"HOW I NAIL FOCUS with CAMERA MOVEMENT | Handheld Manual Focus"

Keeping things in focus when making videos can be difficult. Sometimes after a long day of shooting, we're super excited to get home and check out all our footage,
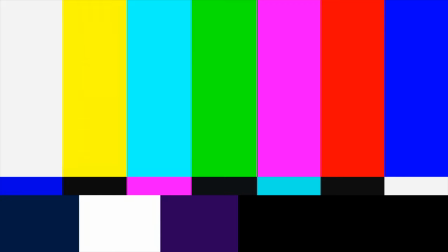[0:08]
maybe throw on a color grade, add some transitions, we import all our clips, and... f**k.
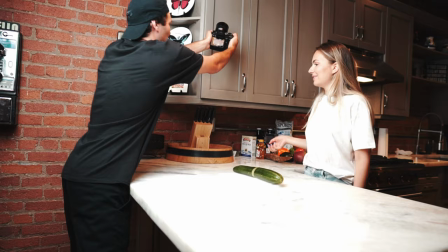[0:15]
A whole bunch of our footage is out of focus.
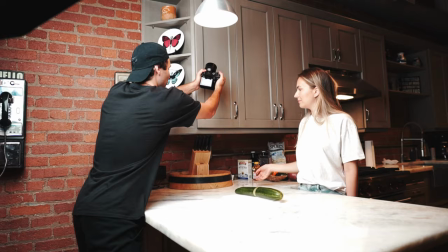[0:18]
So it's already been a couple of weeks since I uploaded that behind-the-scenes video of the epic cooking b-roll sequence,
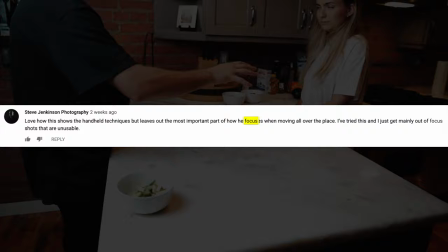[0:25]
and the one question that I'm still getting a ton to this day is how do I keep things in focus,
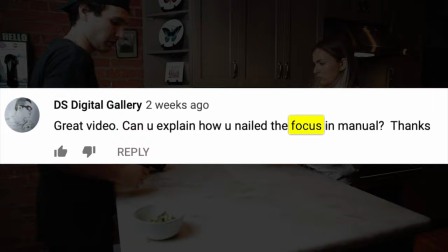[0:32]
especially considering I shot the video handheld and the entire sequence was shot using manual focus. But let's start with that. Why would I choose to use manual focus instead of taking advantage of autofocus, even though on a lot of new cameras like my Sony a7 III, the autofocus is pretty damn good.
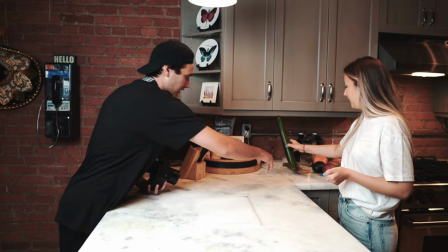[0:50]
Now the key thing to understand here is that before each shot I know exactly what is going to happen.
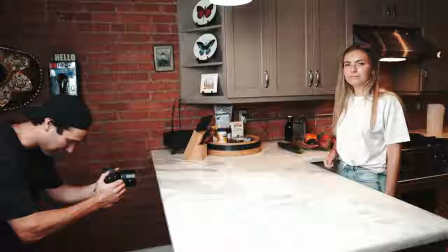[0:55]
I know what movement my actor or subject is going to make. I know exactly what I'm going to do with the camera. And that way I don't need to rely on autofocus to track and keep the subject in focus for me. In fact, a lot of the time when you do rely on autofocus, it can end up making your footage look quite amateur because the camera will be doing things that are unintentional, whether that be breathing or hunting, searching for the subject to track and keep in focus. So that should answer the question why I use manual focus but now let's get a little bit more
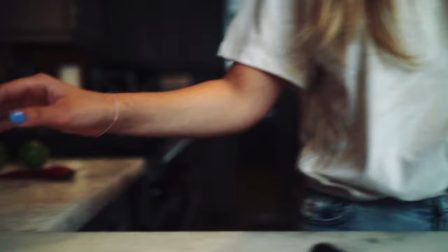[1:25]
into the logistical things behind how I actually keep things in focus.
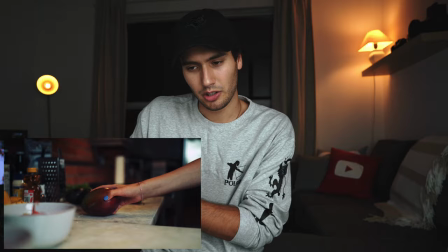[1:30]
Now we're going to use the mango shot here as our example because there's quite a few things going on.
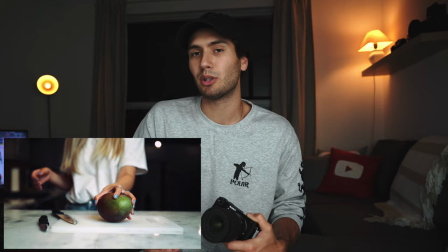[1:34]
You can see that our camera movement is going from right to left but also from front to back so we're moving on a couple of different axes. For the whole sequence I used the Sony a7 III with my Zeiss Batis 40mm f2.
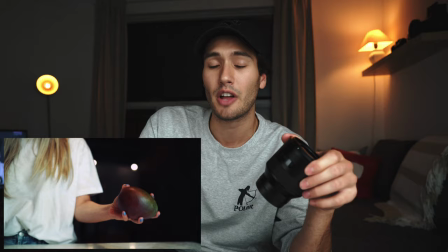[1:48]
Now despite this being an f2 lens I actually shot that mango clip at f3.5. So essentially we are sacrificing how much light can get into our lens by almost two full stops. That way our depth of field isn't quite as shallow and we can get more of our subject in focus.
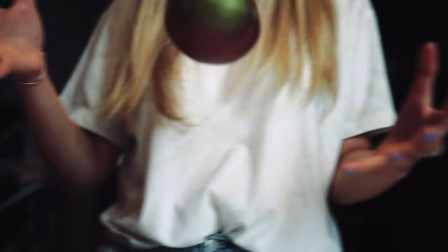[2:07]
But that's not to say that f3.5 isn't shallow because 3.5 will actually still give us that nice blurry background.
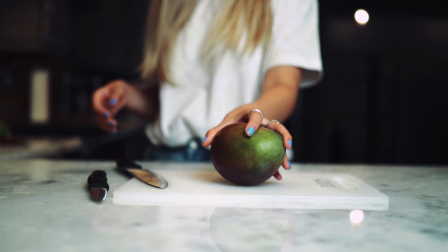[2:15]
The depth of field just won't be as razor thin as it would be if we were shooting wide open at f2. Now, when I'm actually getting my shot and I'm filming my subject and I'm doing my camera movement, I am not pulling focus during the shot at all. When I'm actually recording my shot, I'm only worrying about three things. That's the smoothness and steadiness of my handheld movements, my framing, and my timing.
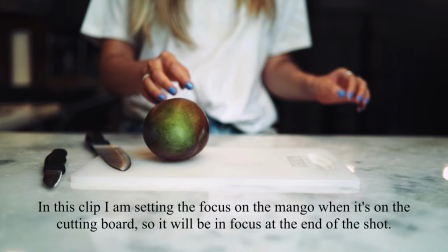[2:38]
So what I'll do is I'll set focus before every single take based on the point in
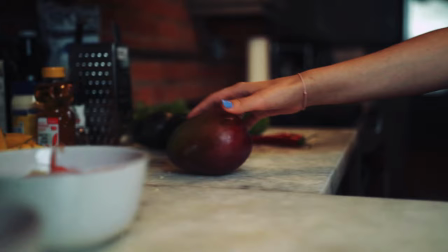[2:43]
the clip where I want to draw the most attention to a subject and I call this the payoff.
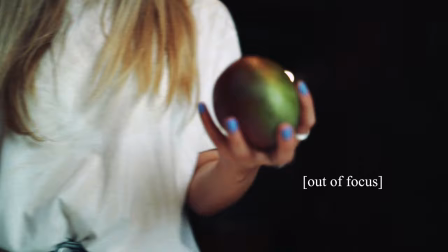[2:48]
And what this does is create a bit of tension throughout our shot because it might not be perfectly in focus,
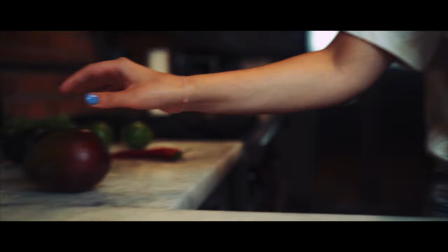[2:54]
but then our eyes are satisfied once the subject does come into focus and it's perfectly sharp. So I've had a lot of people ask me what my focus peaking settings are and I actually don't use focus peaking at all. I'm really not a fan of focus peaking because I find it's not reliable, at least for me. In the past when I've used focus peaking it just didn't really work out for me. I always ended up with shots that were out of focus which obviously defeats the purpose but I mean if focus peaking works for you definitely use it.
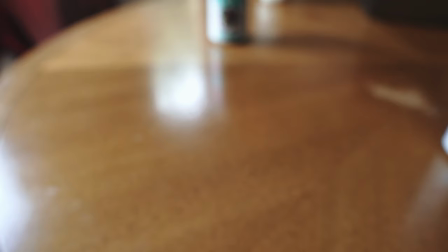[3:28]
Now here's a little trick I have for when I'm initially setting focus for a shot.
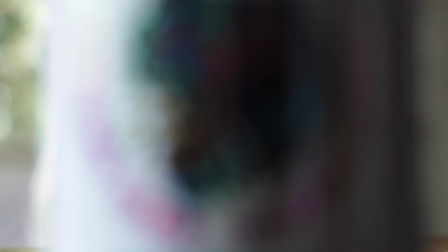[3:31]
On my camera I've actually set a custom function button that will punch in on my frame so I can really make sure that I've got my focus locked where I want it.
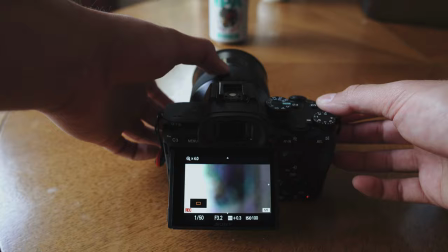[3:40]
One click of the button brings up this orange box to show us what it's going to zoom in on and then one more click will actually punch into that orange box.
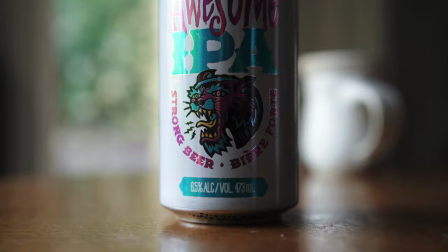[3:48]
And then I simply just turn the focus ring on my lens until I've got the details I want perfectly in focus. Now, I understand that for those of you who are used to using autofocus, this method might seem a bit tedious and lengthy, but believe me, if you practice it and get used to it,
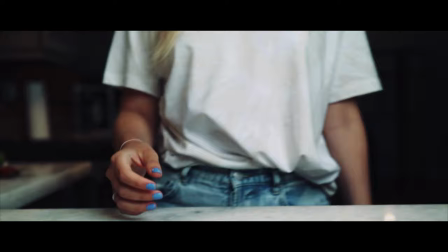[4:04]
it's actually very quick and effective, but most importantly, it's reliable.